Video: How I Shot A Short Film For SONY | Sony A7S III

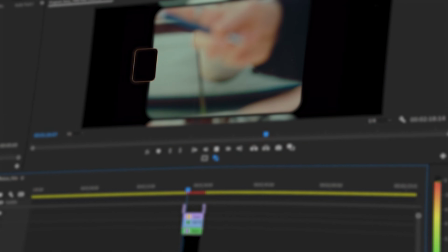0:00 Hi, my name is Teja. I'm a London-based photographer and filmmaker, and I create engaging and dynamic content for brands and the internet.
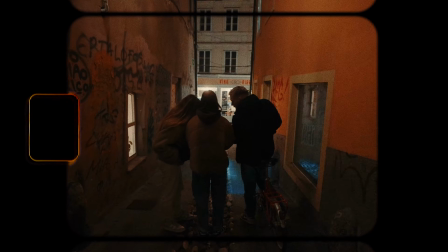0:06 Today, I'll give you an insight into the behind the scenes of how I shot my first short film, Trust Your Choices, with the help of using Sony's microphones.
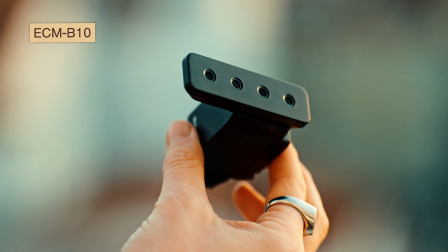0:14 When I first got my hands on the Sony A7S, B10, G1 and W2BT,
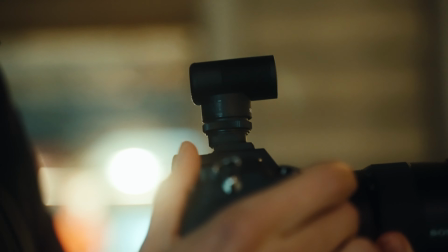0:19 I was really intrigued by how compact and small they are, so I was really excited to test them out.
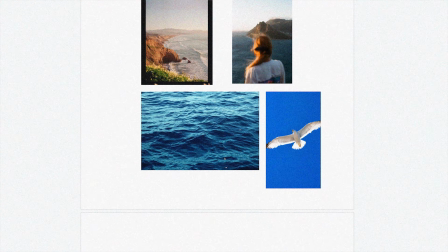0:23 Once we had the script and the mood board in place, it was time to start filming.
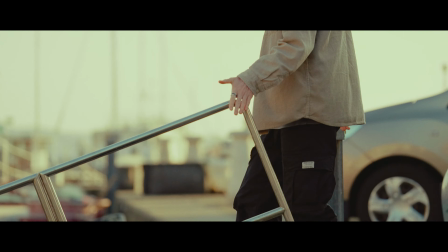0:29 Throughout the film, we have Gareth embarking on a journey, finding his true creative self through travel, running and creating.
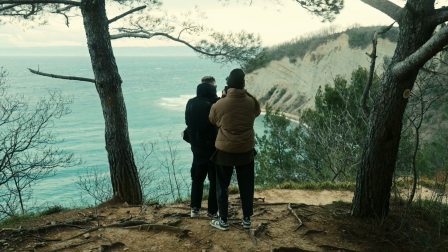0:35 We decided to film most of this video in Slovenia because of its diverse range of landscapes and weather conditions.
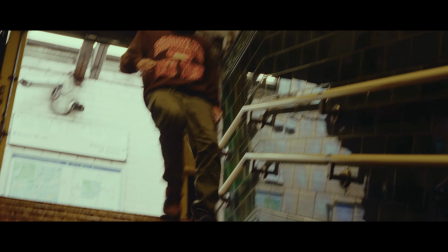0:41 The video comes full circle, starting and ending in London.
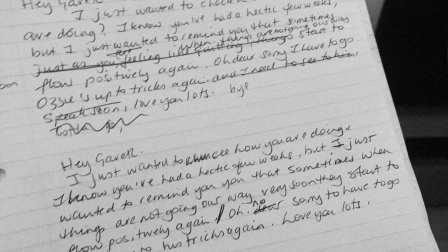0:44 With the help of Gareth's mom, Mary, we added a unique touch by using a voice note conversation instead of a traditional voiceover,
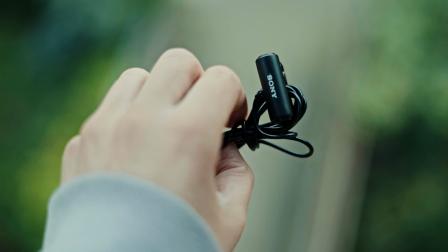0:51 using the A7S W2BT microphone. While we were filming the car scene,
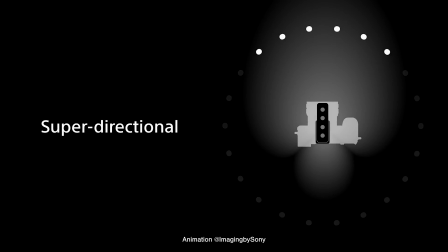0:56 I used A7S B10 microphone's super directional Pika pattern to only capture the audio coming from the front of the camera.
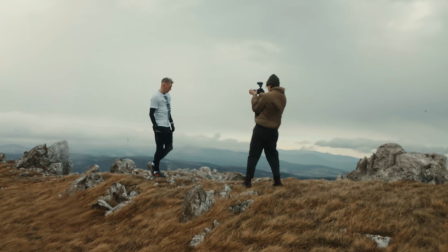1:03 I also utilized this as well as the noise cancellation feature during our shoot at Nanos when capturing smooth shots of Gareth running from the trunk of the car. Before we continue,
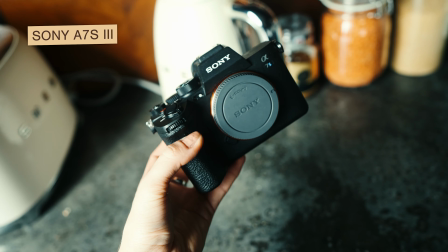1:13 I just want to give a huge shout out to Kristjan as he filmed the BTS footage using the Sony A7S III on the project and made it possible for me to create this breakdown.
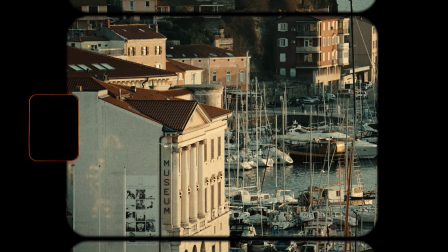1:22 Although Piran wasn't originally on our list of filming locations, it's a town that holds a special place in my heart as I've been going there since I was born.
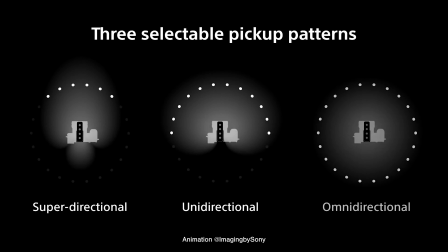1:29 And I knew we couldn't live without capturing a few shots here using the omnidirectional feature to get the sounds of seaside sound like seagulls, water and boats.
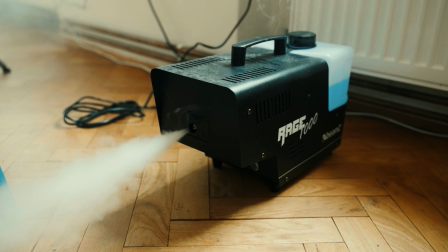1:38 During the filming of a coffee making scene, we used the haze machine to create a unique aesthetic, and the compact size,
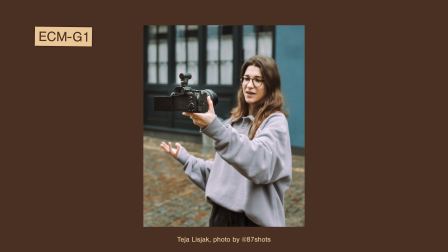1:45 literally 5 centimeters, and cable-free connection of the A7S G1 microphone was incredibly helpful,
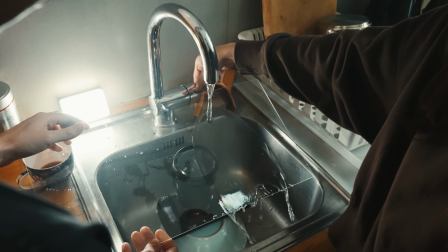1:51 especially for the sync scene when we used plexiglass, a transparent plastic that protects the camera while remaining invisible when placed on the lens.
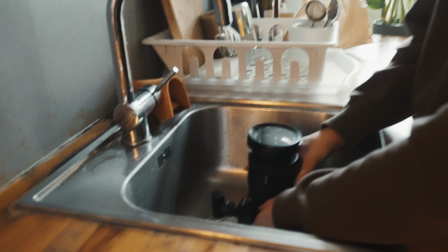1:59 Just remember, if you're thinking of doing a scene like this, make sure to place the camera on a plate or a cup to allow the water to flow down the drain.
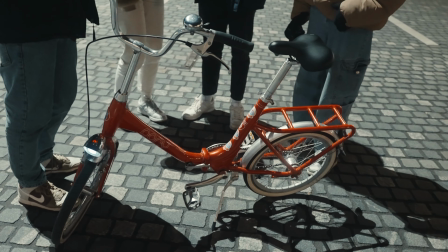2:08 Keep in mind that not always things go as planned. That was definitely the case when we borrowed the vintage bike pony to capture its sounds.
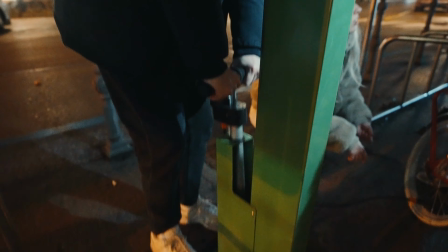2:15 We literally noticed a puncture just as we started filming, which meant that we couldn't really get the most out of it, but as you saw in the video, even just cycling on a smooth ground, the A7S B10 mic was still able to pick up some amazing sounds.
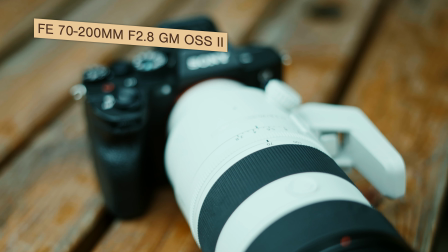2:28 I used the new Sony 70-200 2.8 GM lens, which is almost 30% lighter than the older model.
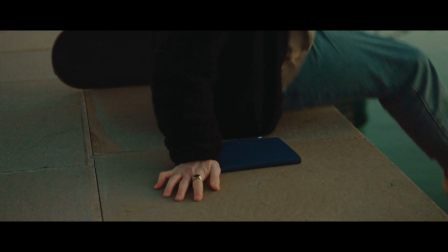2:35 And let me tell you, after shooting quite a few takes of the skateboard scene, the lightness of the lens was super handy.
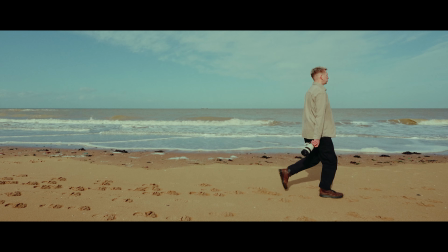2:42 To create a seamless transition, we filmed Gareth running, cycling and walking through the scene using a continuous focal length of 16mm.
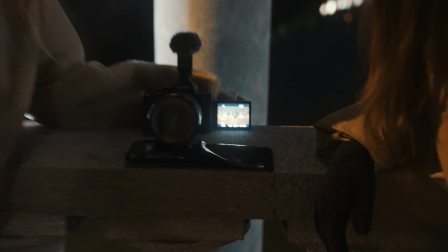2:51 To maintain consistency, we ensured that he was always at the same distance from the camera.
Now we need to measure basically 4 steps,
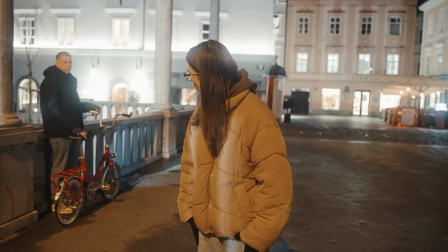2:58 which is gonna be somewhere here, and we can maybe do like 3 takes of you going here, here and then like here.
And we use grid lines to make sure his head was always at the same height.
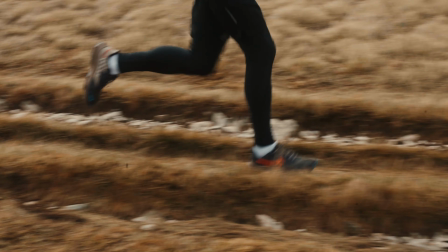3:08 Oh, and having a decent tripod definitely helps, especially if you're shooting in windy conditions.
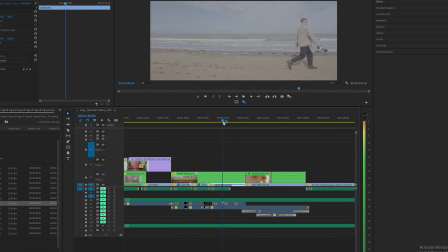3:14 But editing was key to making sure everything matched perfectly, including adjusting the speed of the clips and playing with motion. To wrap up the video, I decided to try something new, a slow motion lip sync.
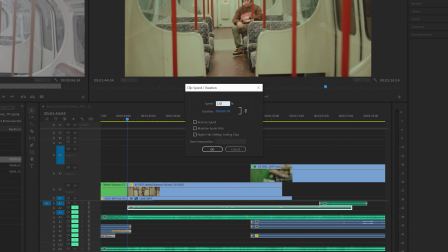3:25 First, we recorded the voiceover and played it back at 130% speed while filming at 50 frames per second.
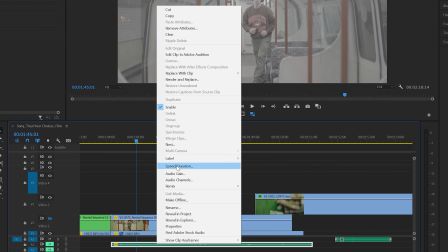3:32 Then, Gareth lip synced to the sped up version, and in post-production I slowed down the voiceover to normal speed and the clip to about 70% to match it. It took some tweaking, but I found this method works best. All the footage on this project has been shot using the Sony A7S III paired with 16-35 2.8 and 24-70 2.8 lens. This combination provided us with the flexibility we needed to shoot from different angles and distances.
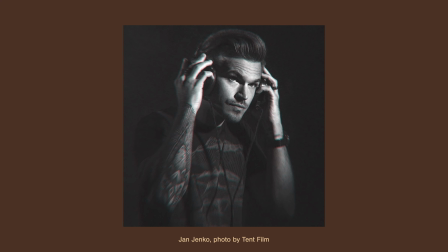3:58 Now, this short film wouldn't be what it is without the incredible talents of Jan and Pika, who elevated the audio and graphics to the next level.